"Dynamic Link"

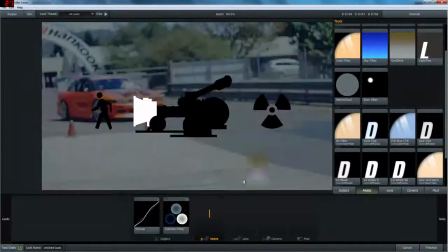4:12 We'll go into matte. You can put in things like gradients for if you want that kind of look.
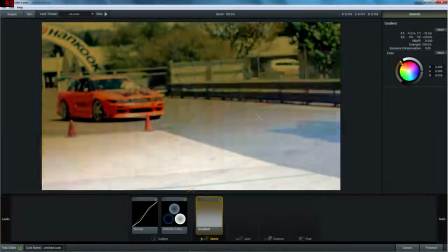4:19 You can pull this anywhere you want.
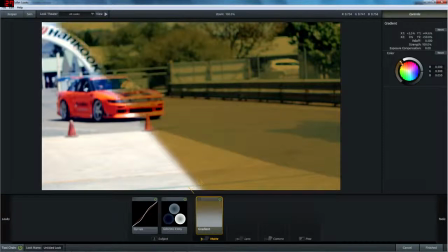4:23 The further you pull it out, the softer the gradient, the closer it is to, like the closer these little bars are together, the harder the gradient.
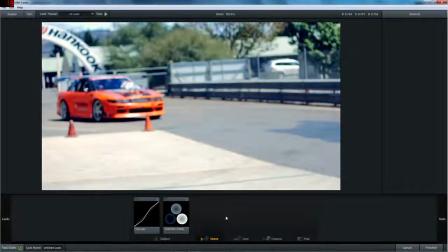4:32 Get rid of that.
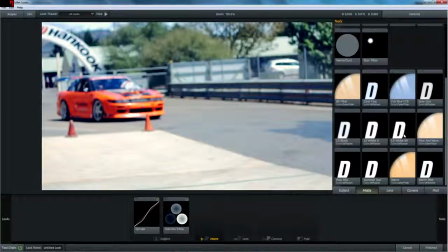4:37 What else is there to use in this one? Don't really use much in that.
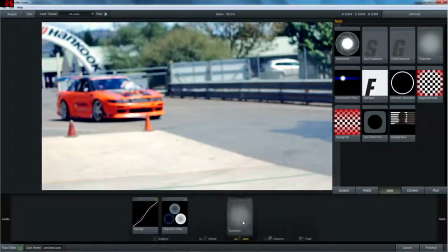4:41 What's in the lens? If you want a simple vignetting, or I usually zoom out a bit,
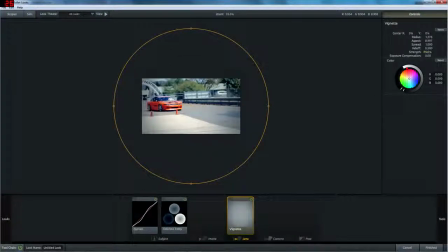4:49 bring it out a bit more. And then as you bring it in a bit more, it's not as harsh, because if it's in close, I don't know, it feels like it feels a bit cheaper because you can actually like start to see the ring.
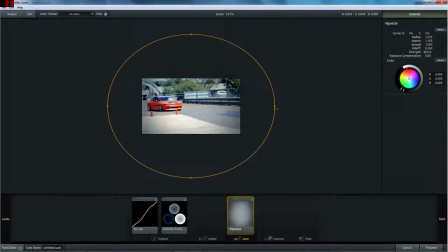5:02 So I like to bring it out a bit. So you can't tell, it's a very, very subtle vignetting. Just add the tiniest bit. I reckon that's when it looks nice.
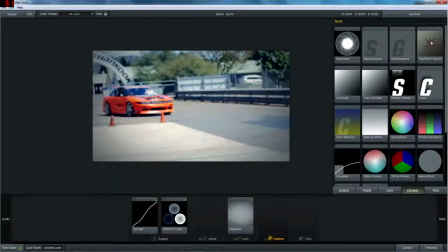5:15 We'll go into camera, add a negative bleach bypass.
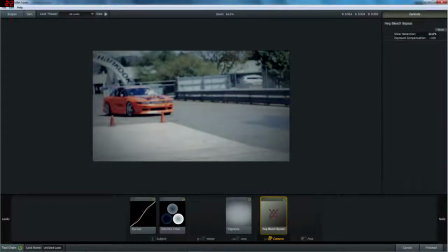5:19 It just gives it more of a, I don't know, it kind of just desaturates it a little bit, but it's not as simple as that.
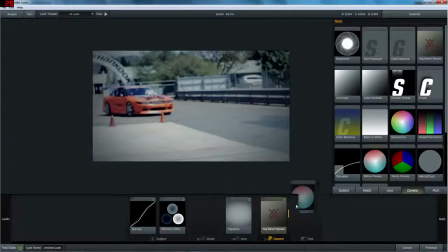5:28 It's probably the best way to put it. You can always go for things like I don't even know what that's called.
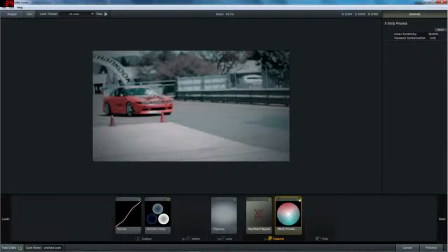5:36 I can't pronounce it, but it's just another funky thing to do through it. So the shoulders, it's kind of like it's kind of like curves, but it's under preset already that you can just adjust, and it does small things for you, and then as you adjust it,
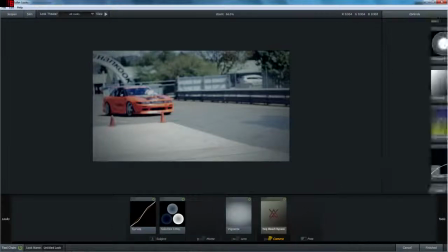5:55 you can see that it moves here. I don't usually use it. There's another curves.
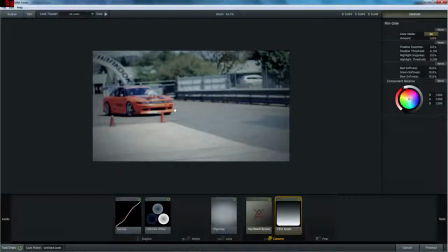6:01 You can add a film grain. I don't usually add film grain to mine because filming with a 650D, it's just not sharp enough to add grain to anyways.
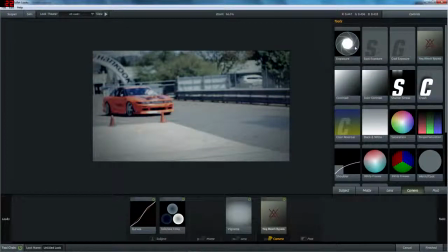6:15 You can always change, it's not the greatest, but you can change the exposure.
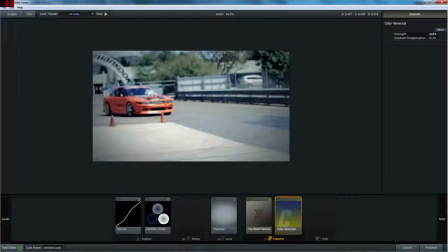6:20 You can get color reversal. Doesn't really do much besides just the exposure and everything.
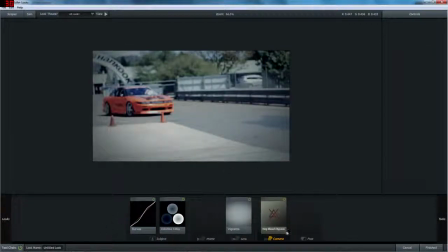6:30 What I usually do is I usually keep to these main 4, and then if you need to as well,
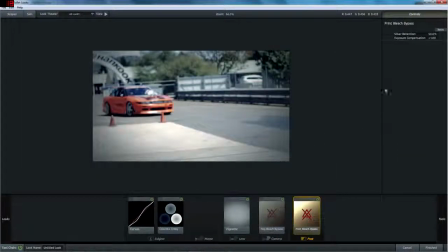6:36 if it's like a really strong shot or something, you add another negative bleach bypass to it,
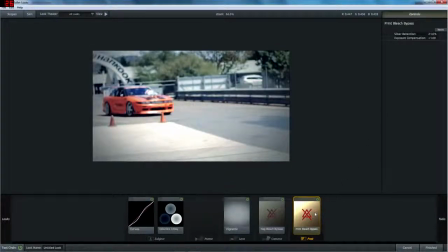6:41 and it just, depending on the look that you're trying to get, it'll push it that extra bit.
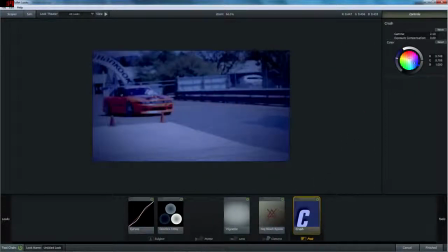6:46 You can crush down the colors, make them just real strong if you needed that for a shot or something.
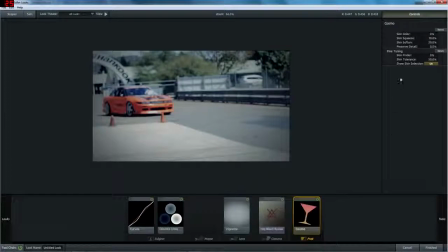6:58 You can go with a Cosmo, bump these up a bit. I don't know if you can see most of this in the recording.
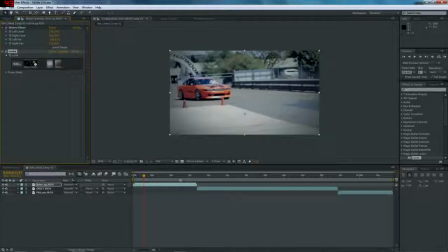7:15 But yeah, that's mainly pretty much what I use on mine. See, that's without it.
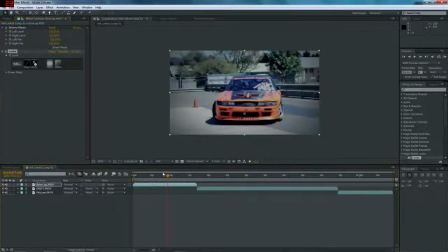7:24 That's with it. It just adds like a little bit of more of a little cinematic feel to it, I reckon. And then when we come along to these ones, because these are just different shots going through as well.
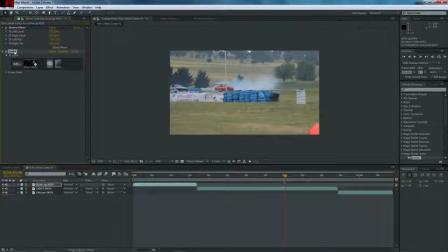7:40 If you want the exact same look, you can simply just copy it and paste it.
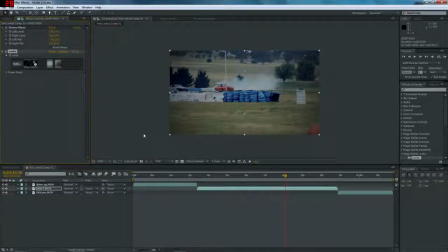7:47 But say you feel it's a little bit dark in there.
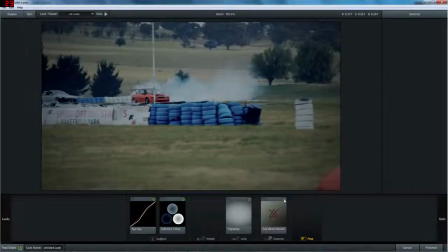7:49 So if you go back into edit, if we were to take off maybe, yeah, if we just take off the negative bleach,
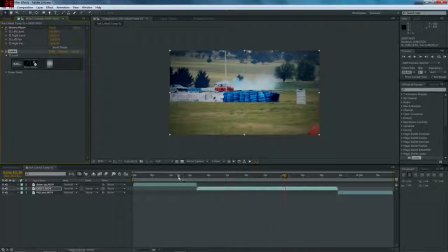7:59 go finished, it brings it up that little bit more, kind of matches it between them a bit more now.
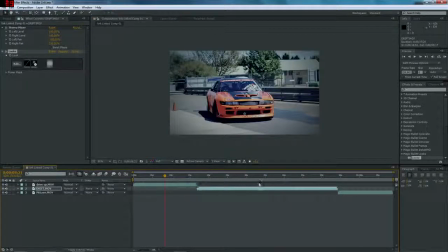8:04 Well, there'll still be some dark spots, but it still looks quite nice. Now this is a shot that's pretty much dark as it is, so if using the last preset that we had, just paste that in, that makes it way too dark.
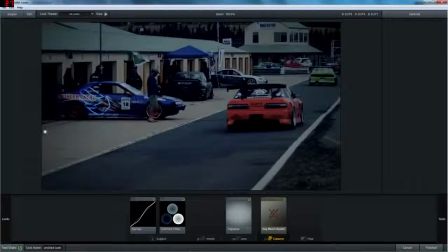8:19 So okay, edit, I'll leave that in there, I'll keep the vignette in it, turn it down a bit because it's already a dark shot.
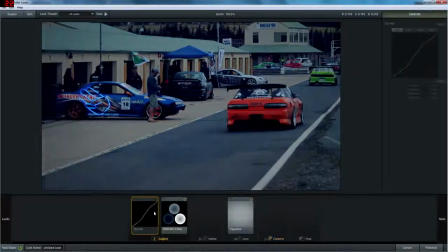8:33 Yeah, take that out. I think I might take the curves out too.
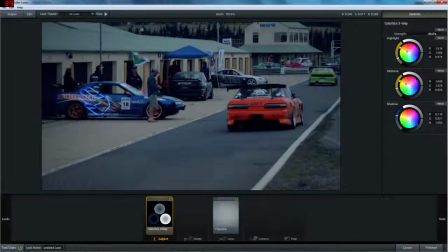8:40 Turn this down a bit.
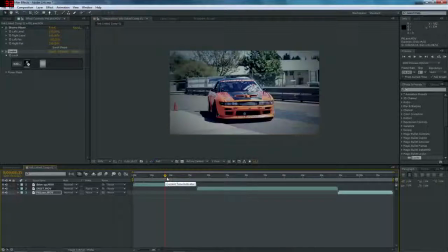8:47 And there we go, that kind of brings it to match the other shots a bit.
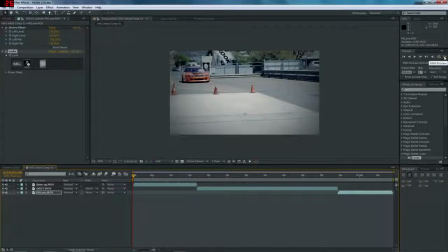8:56 So,
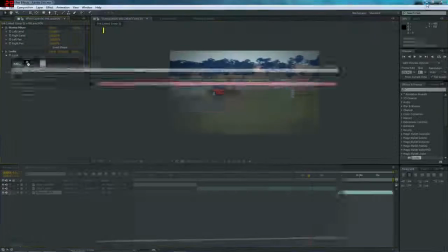9:00 alright, so now that that's done,
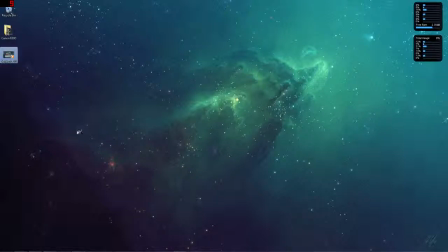9:05 we can just watch the final bit.
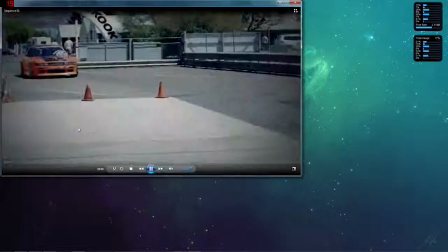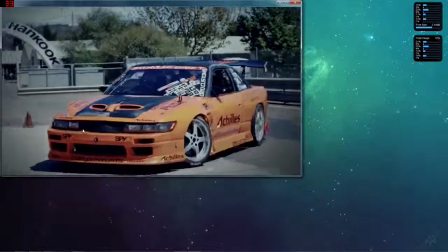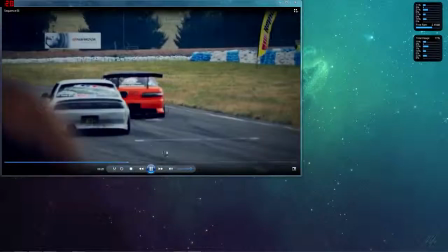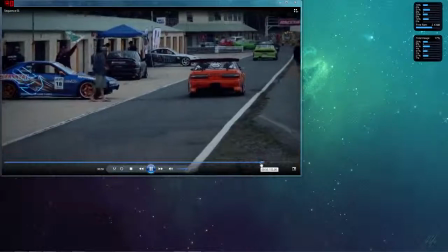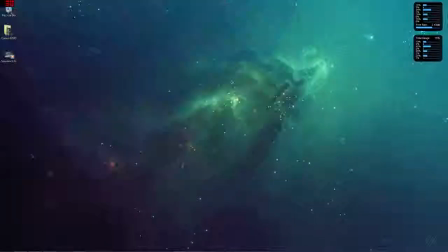9:46 So yeah, that's pretty much it. Thank you for watching my tutorial. Hope it helped.